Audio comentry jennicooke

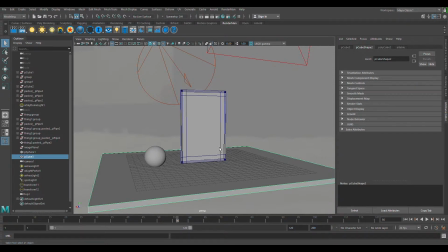Okay, so this is the scene setup, I guess, but obviously we're here to talk about
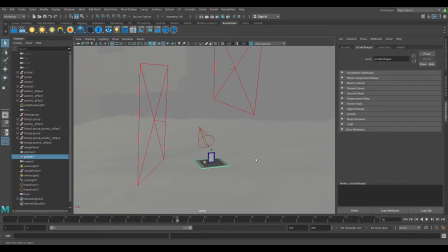the lighting and all that jazz and shader networks. So let's start off with lighting just because we're in the perspective view. So most of what I've written in my portfolio is just like basic, this is this is that.
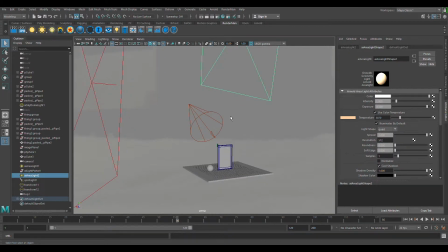I'm not gone into much detail just because of this part of the assignment. And there's a lot of screenshots and everything there, so this was easy explained. So basically with the lighting, I've only done like really basic lighting. Let's open the render view. That's the back, let's turn it around.
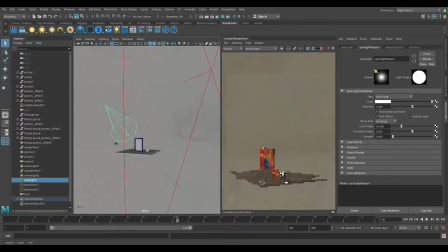Which camera are we in? Camera shape 1, frame that. So this is the render, and we've got spotlight.
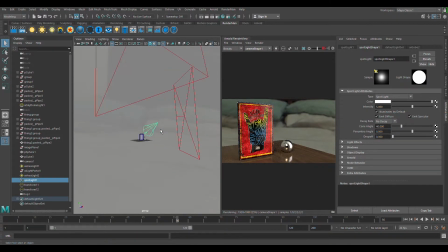The spotlight's just there for like a little extra like directional pinpoint light onto the actual model itself. Just gives it a little bit of a extra spark. And then these are just two area lights that I've plugged in, and you can see I've changed the temperatures of some of them.
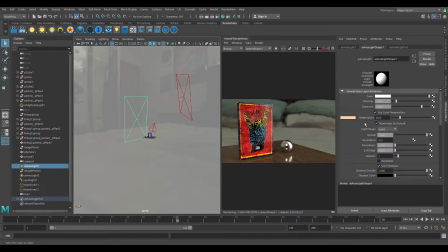Like if we turn this one off, let's hide it for a second, you can see that it's kind of got like an orangey, tinty, warmy glow to it, which I quite like, so I thought that was quite a warming colour to look at, and it gave the model a... Oh, it's going to crash, isn't it? It crashed. Oh, it didn't crash. Okay, we didn't crash. Cool.
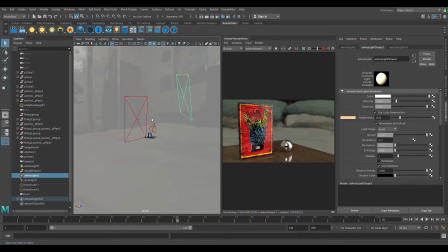So yeah, and then if we turn the other light off, which has got a bluer tinge to it, where is it gone? Okay, well, it did have a bluer tinge to it. Okay. Oh, they've both got orange tinge to them.
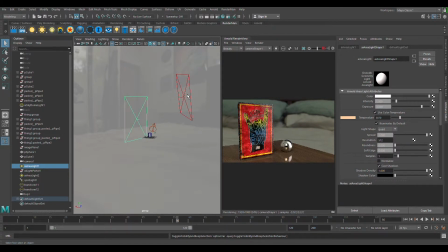Very interesting. But yeah, if we turn this one off, it's a lot darker, more orangey, off. Yeah, this one's got more of a undertoned.
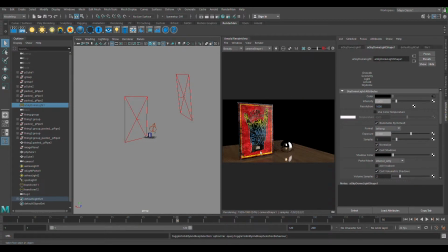They've just got different tones to them that, like, overall gives the model a nice looking light.
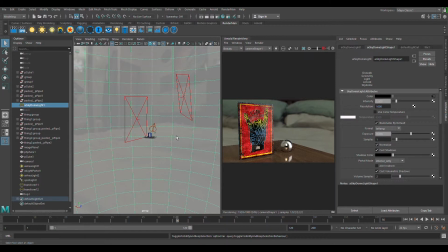And then obviously the HDRI, if we turn that off, that's just there for shadows and stuff, which is cool. That works pretty nicely. That's why I used mainly to model it at the beginning, just to get a basic lighting. And it's just of like a room, if you can see. So yeah, so that's the lighting.
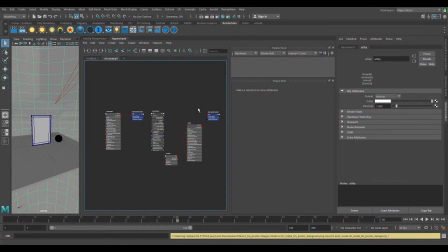Okay, so let's just start off with the basic shader. So I put this shader in, this shader network into this, and that's like this is the main one. This is just for the chrome ball.
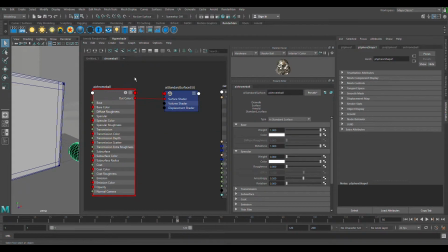So that's that chrome ball one. It's just chrome. It's like a basic preset texture just for the lighting source. And then this is just the table texture. We can see that if I just pull that down a little bit, like that.
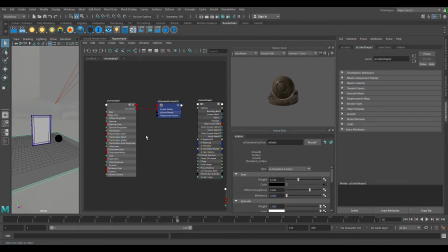So that's that, and that's just that table texture that the objects are just sat on. So that is that network. So I just put that in there so it doesn't get clumped up with the big one, which is this one.
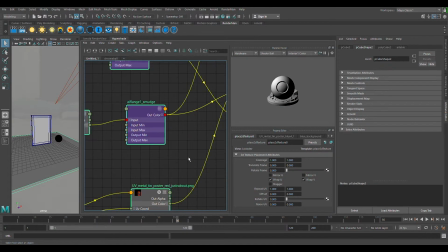So let's start here. So this is the shader network for
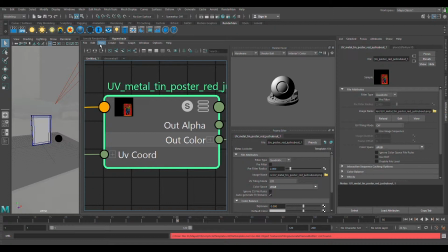the main, you can see there, the main pattern of the thing.
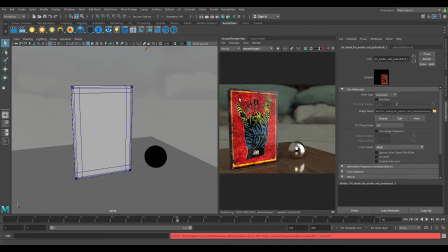If we go to the render view for the red and the blue. So the mix shader is separated into two standard surface shaders into a mix shader. The first shader is the background, so the blue background bit here, and then the second shader is the red and the yellow and the hand.
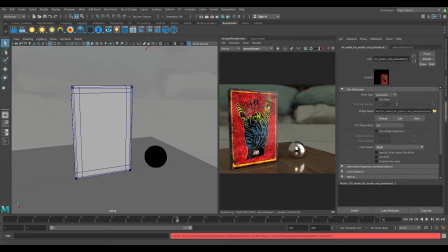They have mixed together into the mix shader to like blend them and have, so I can have like different metalnesses and different types, which I applied to both of them.
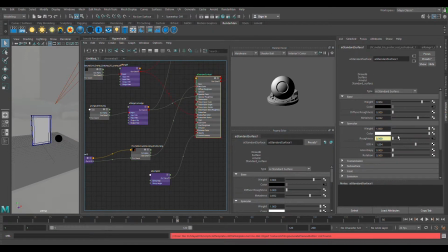So if we go back in here, I can show you that. So this is the red shader, which is here. So use the settings to got some weight on there with some different metal types, just to give it a little bit of a sheen. And then this is the black background,
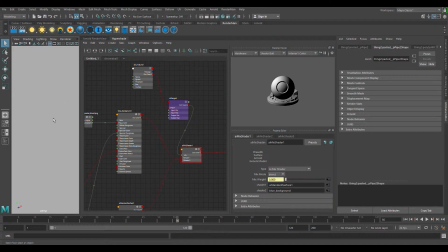which has got different shaders and different metals also connected to that.
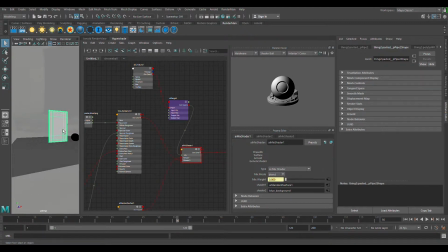So this is then into the mix shader, which was applied to the model here.